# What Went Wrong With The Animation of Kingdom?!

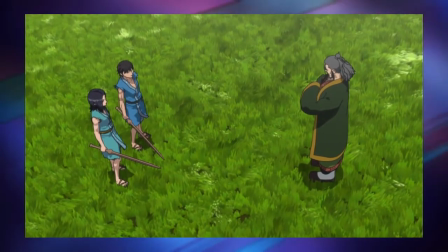[4:06]
Now, one thing that is worth mentioning is that there are scenes where the characters and their surroundings are 100% 3D.
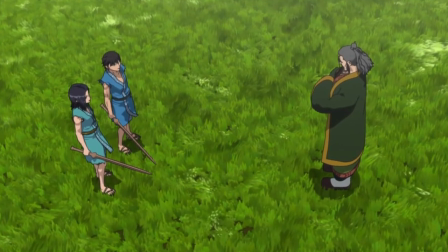[4:13]
But there are very few, and only in a few episodes of the first season. After that, the anime is made as I did mention earlier.
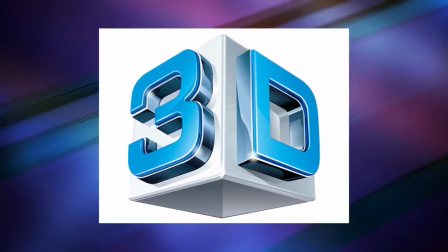[4:21]
Now, not that there is anything wrong with the scene being 100% 3D, but it takes skills, experience, and time.
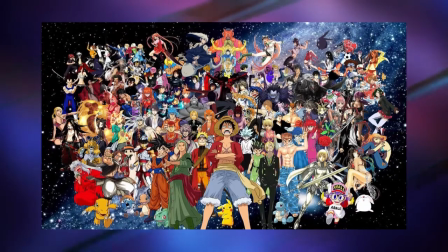[4:29]
And for a weekly series, time is very short. The animators in Japan are the best in the world, but they did not keep up with the new technology.
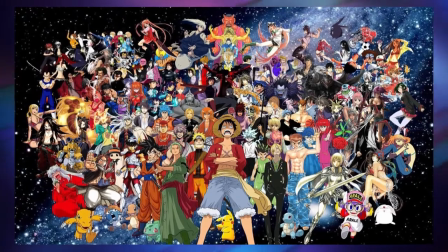[4:38]
The fact that even using the old ways to animate and they are still able to achieve incredible things, this just shows how great they are.
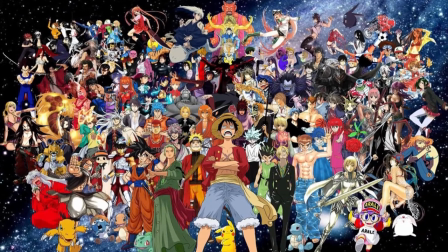[4:46]
I'm always impressed. I learn new things all the time. The easiest way to tell the difference to an untrained eye is the hair.
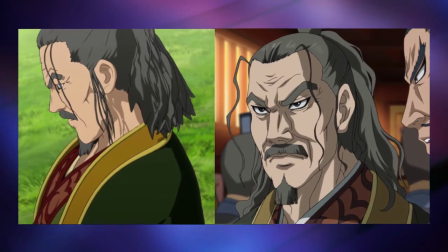[4:54]
In the first image, the hair looks more like plastic. and also the tips of the hair at the bottom have an unnatural triangle form.
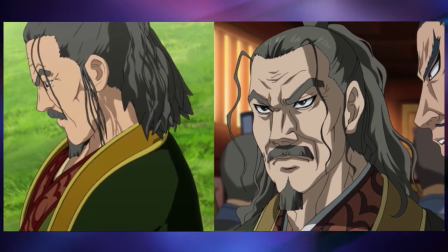[5:02]
And in the second image where I did color it instead of texturing, looks very different and more natural.
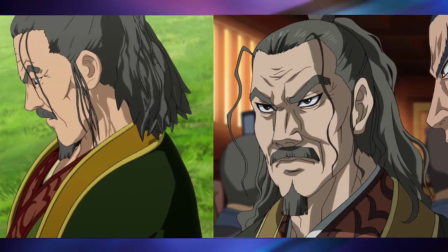[5:09]
Well, natural for anime hair standards. About the weird form at the bottom of the hair, well,
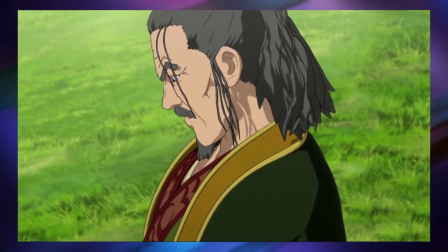[5:15]
as I said earlier about these animators being limited how they used to animate before and now they are overcompensating.
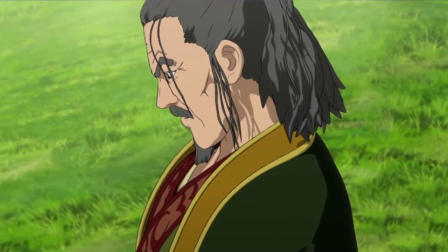[5:22]
The reason the hair did end up looking that way is that they were trying to make it more detailed and layered and not make it as a blanket.
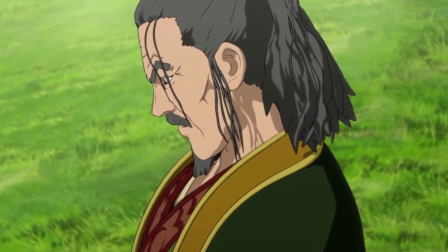[5:29]
But as I said, that takes time to get it right. So they reverted to the old way.
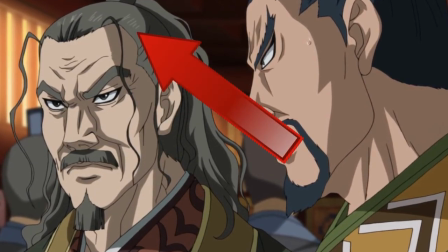[5:34]
They even put those white lines on top of the hair. This is the old way of creating more depth.
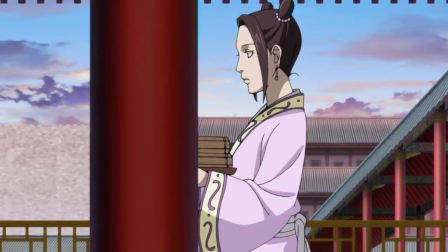[5:40]
One of the many reasons why the new technology is better is that everything in the scene,
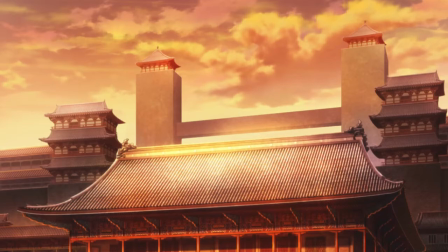[5:45]
whether it's a character or an object, everything looks crystal clear. That's because they all are made individually.
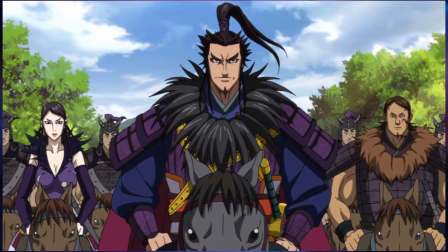[5:52]
And that's why it looks so good, and they don't interfere or damage each other in the scene in one way or another.
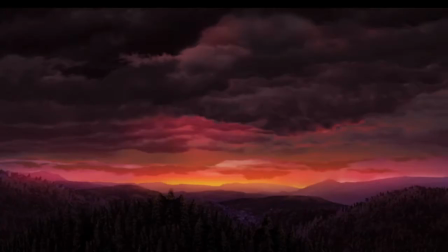[5:58]
If the animators are not happy with how things are looking, they can change the lighting or the colors for that specific object in order to fit the scene.
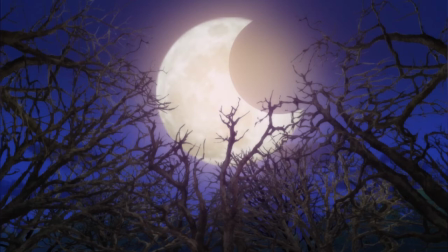[6:06]
In short, there isn't anything they cannot do. You have all the tools to do incredible things.
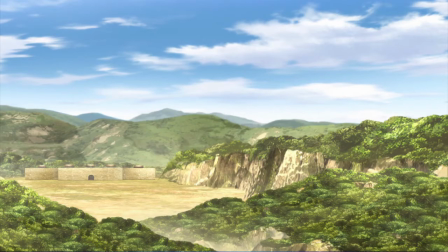[6:13]
So I was really enjoying the animation. The last scenes of season 2 were in a forest, and everything did look great.
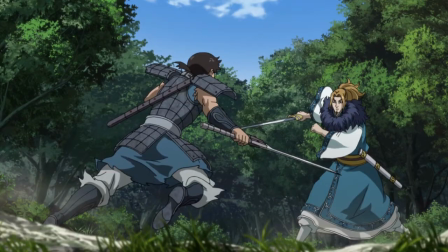[6:20]
Everything was shining, glowing, sparkling, beaming, gleaming. And then I watched the first episode of season 3.
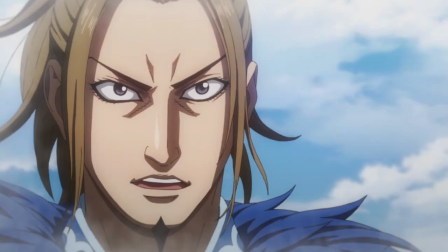[6:29]
And all of that was gone. Here's an advice. Don't watch it back to back as I did.
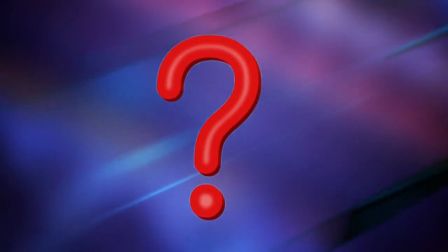[6:36]
So, what went wrong? Well, a couple of things. The big thing is that the studio has changed.
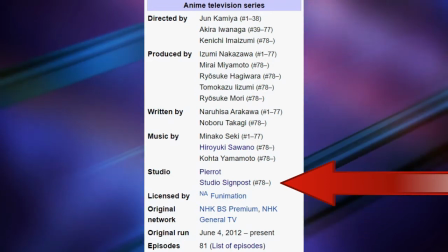[6:44]
So, season 3 is being animated by a new studio.
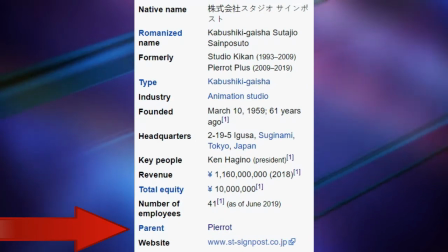[6:48]
This is a small studio that is a subsidiary of the previous company that did animate the first 2 seasons.
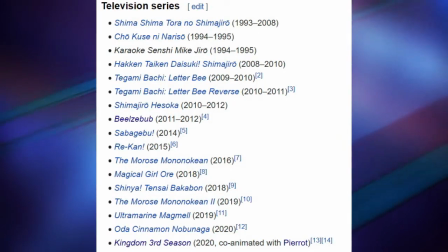[6:55]
In almost 20 years, they did animate only several animes. Now, is the process of animating the 3rd season the same as the first 2 seasons?
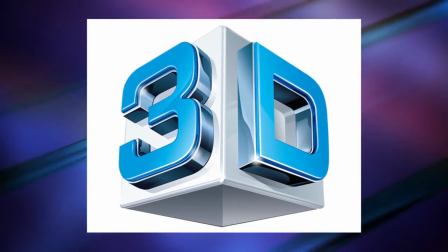[7:04]
Yes. There is no difference at all. It is a mixture of 3D and 2D animation.
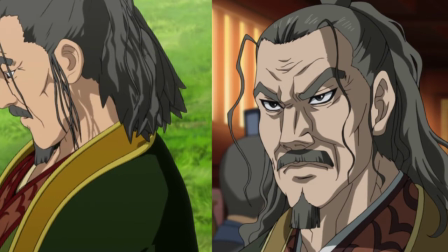[7:11]
But the problem is the same as in the example I gave about hair. They are trying to do too much and they have failed badly. Which is expected whenever someone tries something new. It's all about trial and error. But when they get the big things right and they fail in small things, it is infuriating.
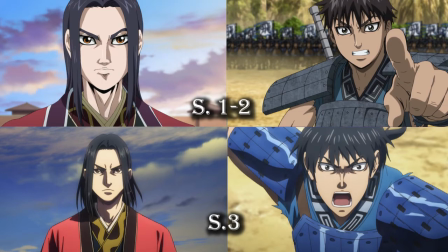[7:31]
First of all, I have a big problem with throwing continuity out of the window. Why? Why would you do that? It is a series after all. What they are hoping to gain by doing that? I can understand changing things for the better, but not for the worse. So how did they get it so wrong?
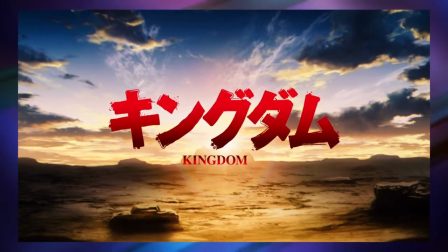[7:51]
Besides this process being new to them, they were trying to achieve something more, which is good, but they flew too close to the sun and got burned.
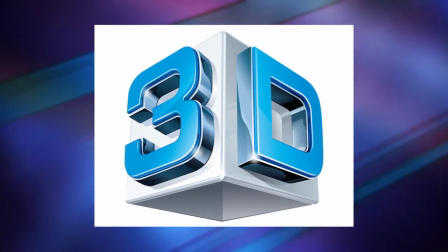[8:00]
One of the problems that 3D animation has is that it looks bland. I'm talking 100% 3D animation.
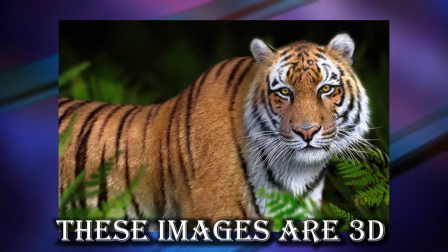[8:07]
There is no stylization. That is due to everything being so detailed and real, just like things in our world.